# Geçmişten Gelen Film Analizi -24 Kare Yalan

Merhaba sevgili Elen Plan takipçileri, yepyeni yeni bir 24 kare alan bölümüne hoş geldiniz. 24 kare alanın bu bölümünde geçmiş bir videoda da bahsettiğimiz geçmişten gelen double geçmiş The Gift filmi üzerine konuşacağız. Eğer filmi izlemediyseniz şu dakika videoyu durduralım, gidip filmi izlemeniz gerekiyor çünkü bayağı bir spoiler vereceğiz ve film üzerine detaylı şekilde konuşacağız. The Gift benim Picture Perfect olarak tanımladığım filmlerden birisi. Picture Perfect ne demek? Picture Perfect kusursuz hatasız olan genel şeylere verilen ad. Sinema anlamında konuştuğumuzda ise Picture Perfect çıkartılacak ya da eklenecek hiçbir şey olmayan, senaryo anlamında hatasız, çok iyi filmlere verdiğimiz bir şey aslında. Bu tamamen öznel bir kavram. Benim için The Gift bunlardan birisi. Peki neden öyle? Filmde gördüğümüz hiçbir kare veya kadraj keyfi sebeplerden orada değil. Ya da işte ay güzel görünüyor diye konmuş ya da bir anlamı olmayan kareler değil. Filmde gördüğümüz her kare daha sonra bir anlama kavuşuyor. Bu zaman zaman çok yorucu bir şey olabilir ya da ilk seyredişte fark edilmeyecek bir şey olabilir. The Gift'in güzel tarafı bu. Bunu hiç yormadan, çaktırmadan, size fark ettirmeden yapması. İzlediğim en iyi film değil kesinlikle ama çok oturaklı, çok düzgün yapılmış, çok güzel bir film. Filmin de hemen ilk başlarında ortaya çıkan baş karakterimizin maymun korkusuyla başlıyor her şey.
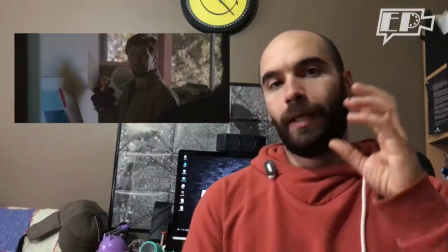Film boyunca pek çok yerde bu maymun korkusu dile getiriliyor, gösteriliyor, görsel olarak da destekleniyor.
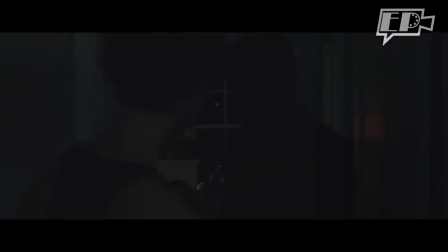Ve en son olarak da filmin finalinde tepe noktasında
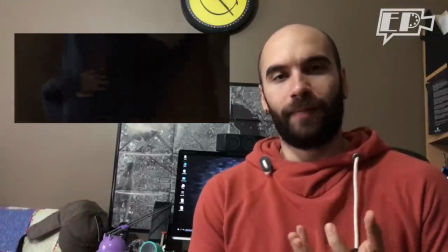hayatını mahveden olayı öğrenirken karakterimizde yine bu maymun korkusu öne çıkıyor.
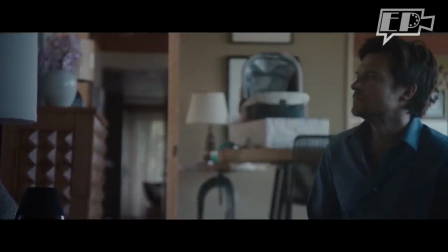Diğer ikinci başrolümüz de bu maymun korkusunu bildiğinden, eşi film süresince bunu bu karakterimize aktardığından o da maymun korkusunu
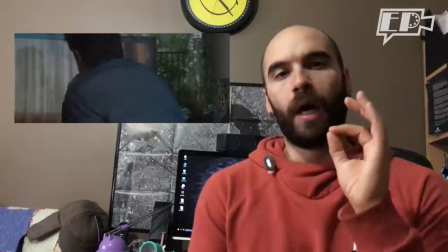biliyor ve onun hayatını mahveden eylemi gerçekleştirirken bu maymunu, bu maymun metaforunu o da maskeyi takarak kullanıyor.
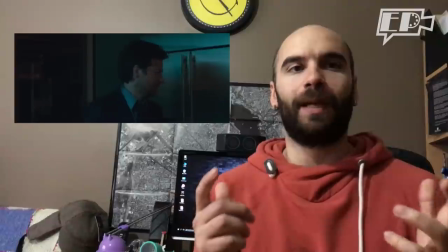Ya da örneğin buzdolabı kapağı. Filmin ilk başında açıldığı zaman hemen arkasından bir şeyin fırlamasını bekledim, bir şey olmasını bekledim.
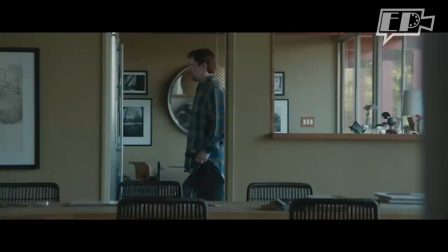Hiçbir şey olmadı ancak filmin ilerleyen sahnesinde gerek o kapağın içinde bulunan zehirli içecek,
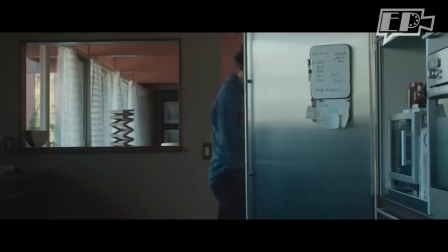gerekse de kapağın arkasından çıkan diğer şeyler film boyunca bu sahneyi bile anlamlı hale dönüştürüyor.
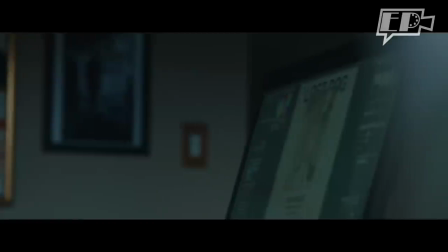Ya da örneğin filmin ortalarına doğru çiftimizin köpeği kayboluyor ve tabii ki tek şüphelimiz diğer başrolümüz.
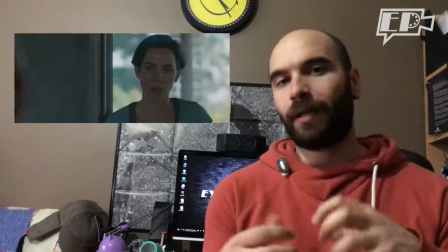Ve burada da filmin daha ilk kez tanıştıklarında köpeğine ne kadar yakın ve sevecen davrandığını gördüğümüz bir sahne var.
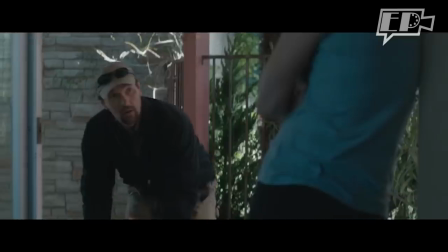Köpekler akıllı hayvanlar biliyorsunuz. Tanımadıkları insanlar öyle kolay kolay gitmezler.
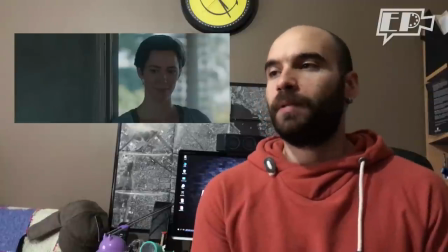Adamın köpeği sevdiği sahne bile bize köpeğin adamı tanıdığını,
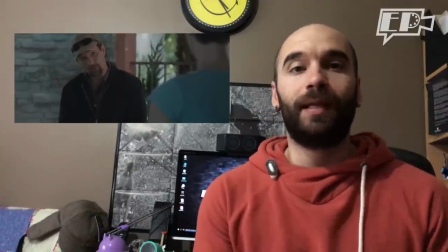onunla belki de korkmadan gidebileceğini göstermesiyle anlamlı bir hale geliyor.
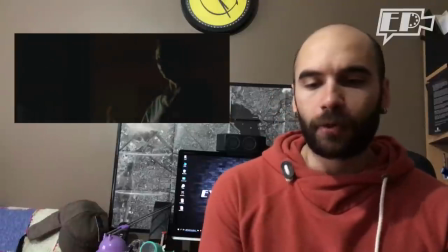Çünkü evin köpeğini işte gelen diğer başrolün sevmesine ne gerek var?
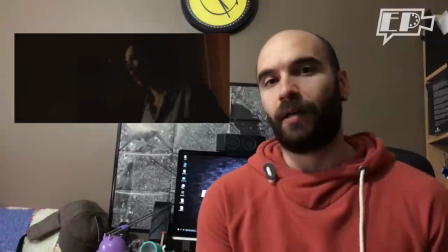İki karakter bir diyalog halindeyken niye o köpek araya girip dikkat dağıtıyor? Ben her zaman yani manyak bir adamım. Filmi izlerken böyle şeyler düşünüyorum. Hiçbir şeyin boşuna yapılmaması gerekiyor. O köpeğin orada olmasına gerek yoksa o köpek orada olmaz. Ya da örneğin açılışta bir duş sahnemiz var. Yine ona bakalım.
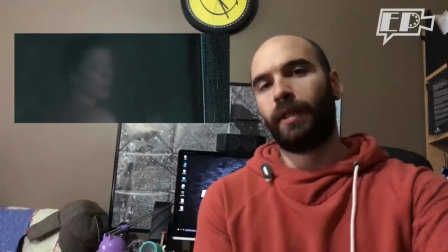Evin güzel hanımı duş alıyor ve bir yerde duştaki buğuyu silip dışarıya bakıyor.
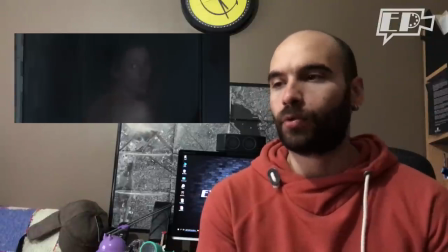Neden? Yani niye görüyorum bu sahneyi diyorsunuz ama filmin sonlarına doğru karakterimiz yavaş yavaş
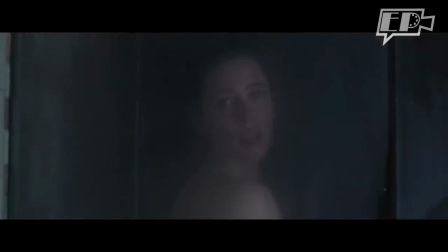psikolojik dengesini yitirmeye başlayınca bu sahnenin de anlamlı olduğu başka bir sahne gösteriliyor bize.
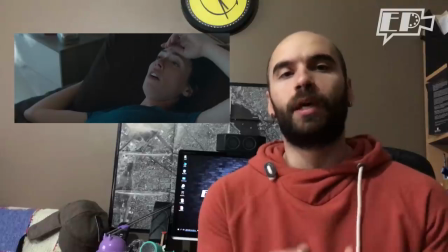Bir kabus gösteriliyor ve yine bu sahne bile anlamlı bir hale geliyor.
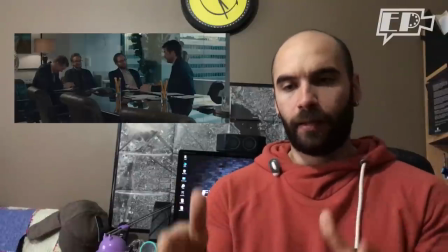Ya da örneğin bir sahnede yine başrolümüz 3 adamla bir ofiste
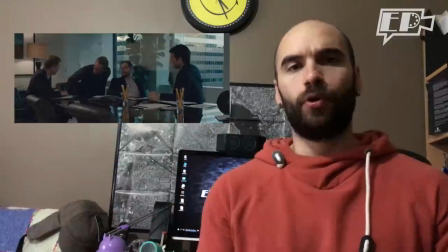görüşme yapıyor ve bu 3 adamın ikisini biz daha önce hiç görmedik diye düşünüyoruz.
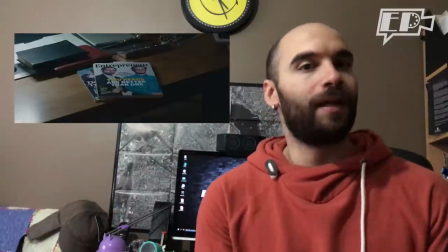Halbuki filmin daha öncesinde yeni patronlarından bahsederken dergi kapağında bu iki karakteri görüyoruz.
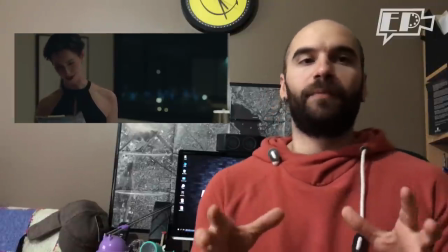Dergi kapağının gösterildiği kadraj bile gereksiz bir kadraj değil. Veya filmin en önemli ipuçlarından birisi tüm film boyunca gördüğümüz bu Gatorade şişesi.
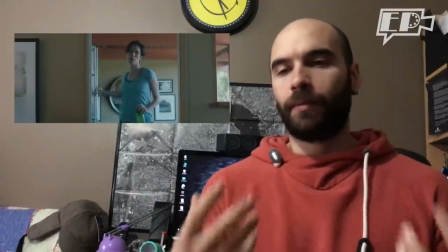İşte buzdolabı kapağı da burada anlamlı hale geliyor. Devamlı bir Gatorade görüyoruz. Hanımefendi devamlı Gatorade içiyor.
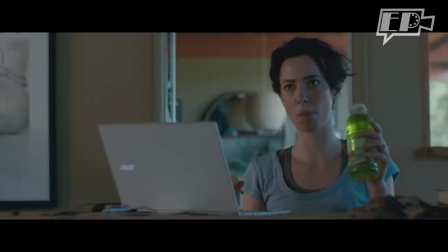Ve en kilit nokta biliyorsunuz filmin ilerleyen sahnelerinde Gatorade ile zehirleniyor karakterimiz.